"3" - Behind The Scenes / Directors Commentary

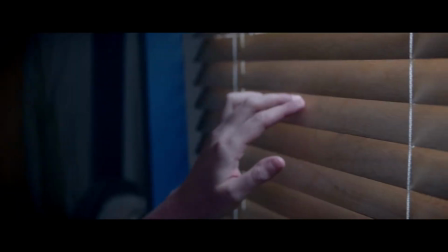250s
And the taxes are a little bit different in, um, California than they are in Pennsylvania.
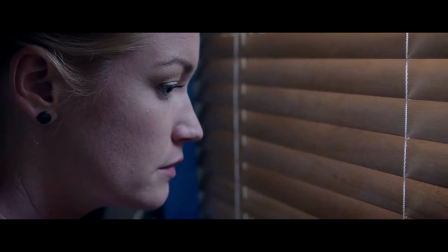254s
So a five day movie rental, uh, in, in California, you know, three 89 plus taxes at $4 and 32 cents.
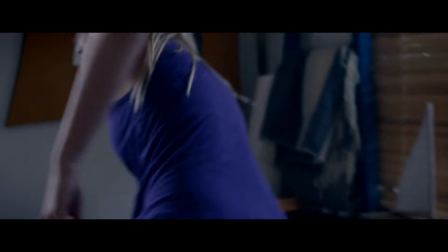263s
So that was kind of the thing. I chose those numbers because they're kind of like historically significant to somebody like me.
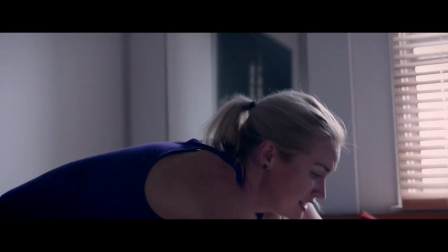271s
But, you know, it's just a lot of fun thinking about it because I come from like a movie rental, you know,
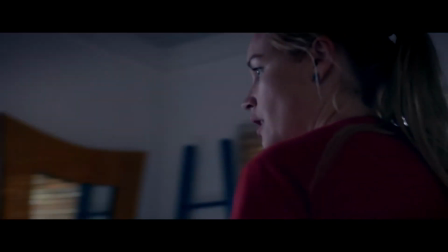278s
part-time job. And of course, you know, the significance has a lot to do with, you know,
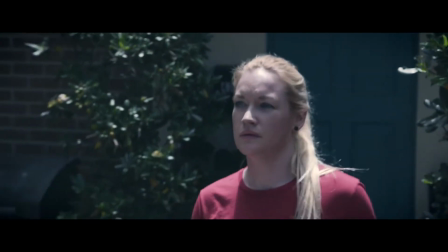284s
the passage of time after she takes the drugs. so 30 minutes passed and she didn't it was kind
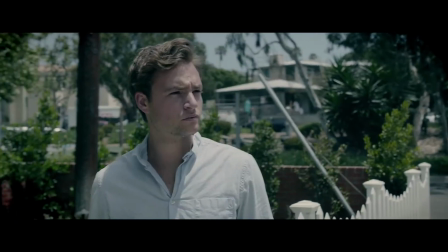289s
of like loss of time which is what the newscaster character was talking about earlier
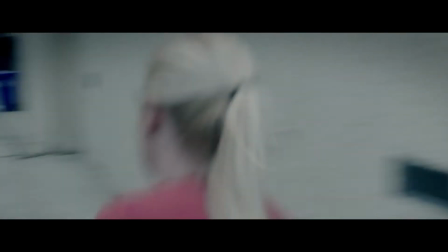295s
so here we go with the chase scene through Manhattan Beach it was a lot of fun to shoot kind
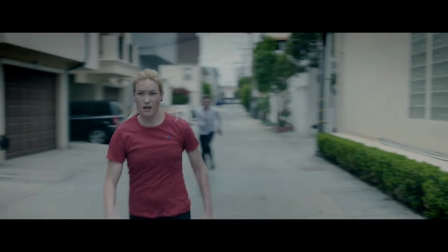301s
of crazy and everything I purposefully shot handheld and did some of this
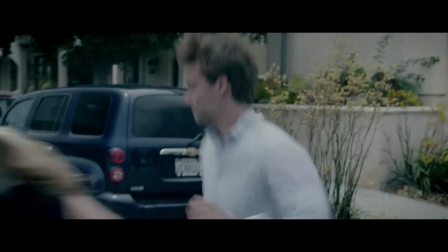308s
panning and whipping around in order to get that sense of urgency and everything and of course the music is supposed to
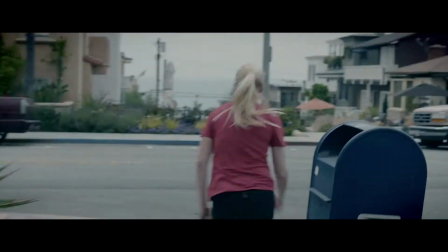315s
kind of pump that up Look in the background, you can see a Beware of Dog sign. I thought that was hilarious. I specifically cut that in because I really liked it.
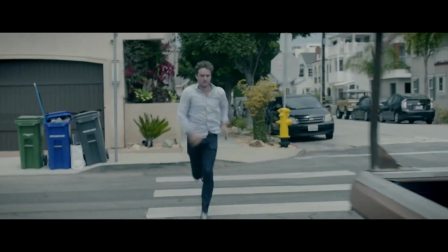322s
I don't know if it was quick.
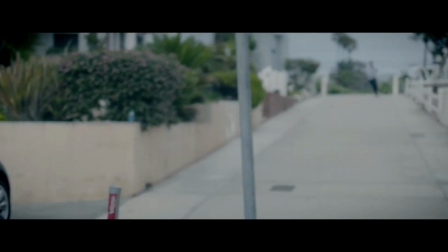326s
So you can see people down at the bottom there are kind of staring at us like, what are you doing running around with a camera in Manhattan Beach?
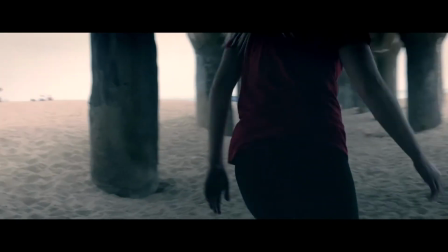332s
But, I mean, hey, it's Los Angeles, man. People be shooting everywhere. This is a little boardwalk kind of bridge on the beach right there.
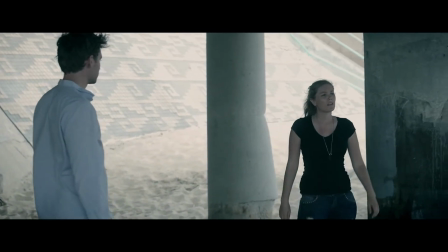340s
And I think we got pretty lucky, you know, that the beach wasn't super busy and, you know, nobody was really bothering us. but it was a lot of fun to shoot out that way.
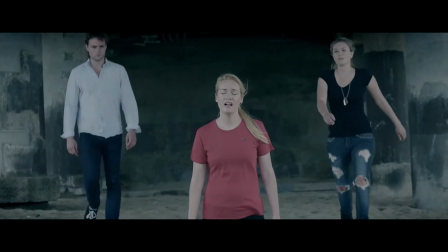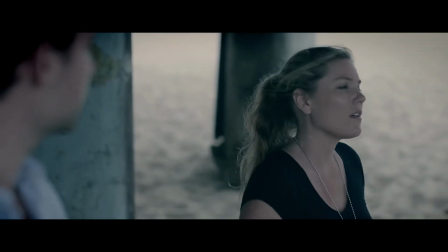356s
So this is a really great example of, you know, like equalizing the color grade when it comes to like shooting an outside scene like this.
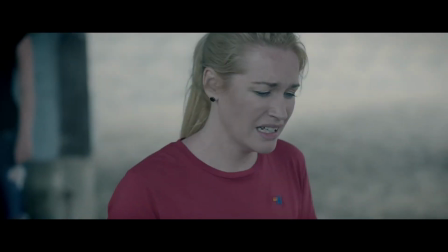366s
These shots are a lot different in the way that they're lit because shooting into the shadows is different than, you know, shooting out into the light.
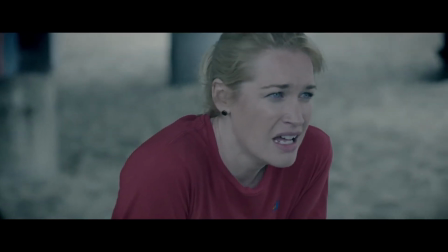373s
So a lot of effort had to be made in order to colorize these shots and get them all to look the same.
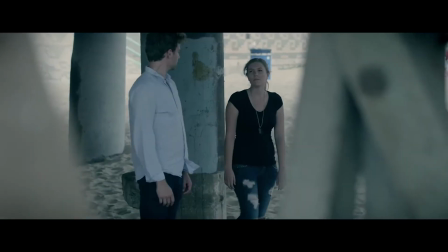381s
Of course, there we go. I got some extras in my movie. Yeah, I got free extras. I didn't have to pay them or nothing.
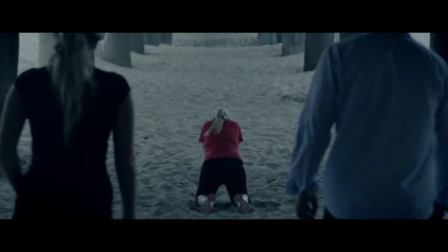386s
There's some extras over there, too.
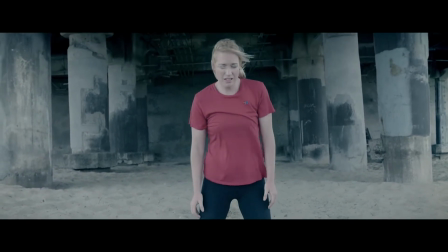390s
So there's an example of the visual effects where I had to, like, cut them out frame by frame and, you know, get them to disappear from that background.
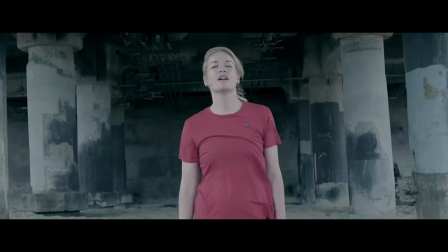396s
The background behind her is actually a still.
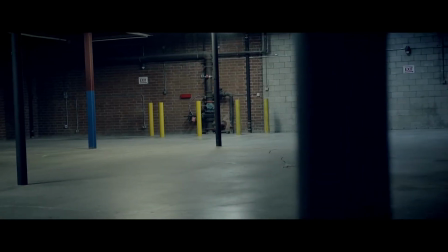400s
I actually, like, took a still image of that underground area, or not, under the boardwalk.
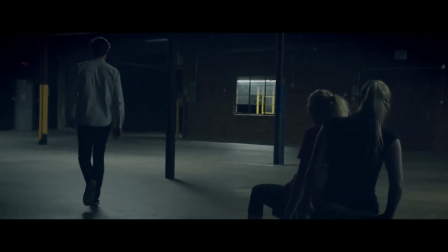407s
So here's ATB Studios. I really loved shooting here. They have a beautiful establishment.
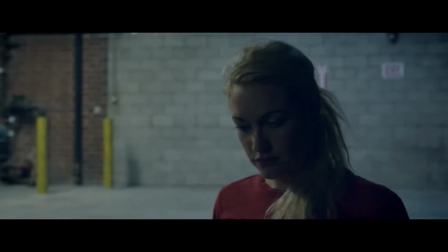412s
And, you know, it's a full-fledged studio. So you can shoot in there. You don't need a permit or nothing like that.
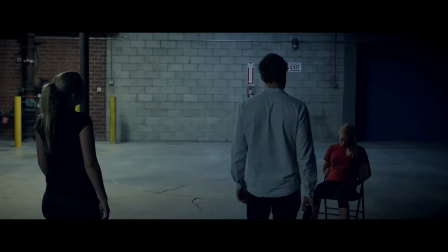419s
You can construct and do all kinds of crazy things.
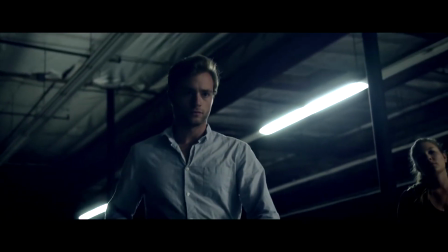422s
It turns out I was talking to the guy that led us in there, and he was, it's owned by a family.
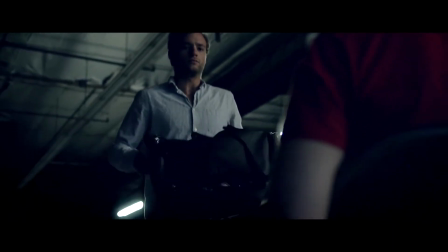428s
And it used to be like a bookbinding factory. I thought it was kind of interesting.
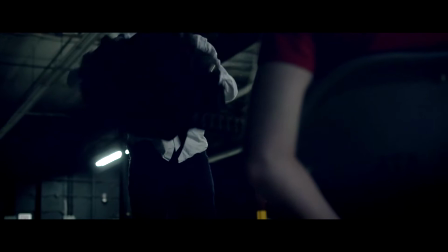433s
After the bookbinding factory went out of business, they decided to kind of like, you know, they still owned the warehouse, so they went ahead and
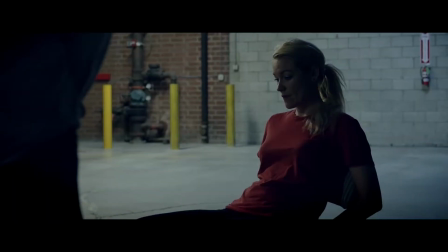443s
turned it into like a movie studio, a shooting studio, so you can shoot in there.
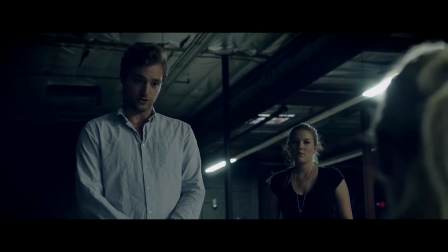451s
So when I was shooting here in this warehouse, I was kind of pushing it in terms of available lighting.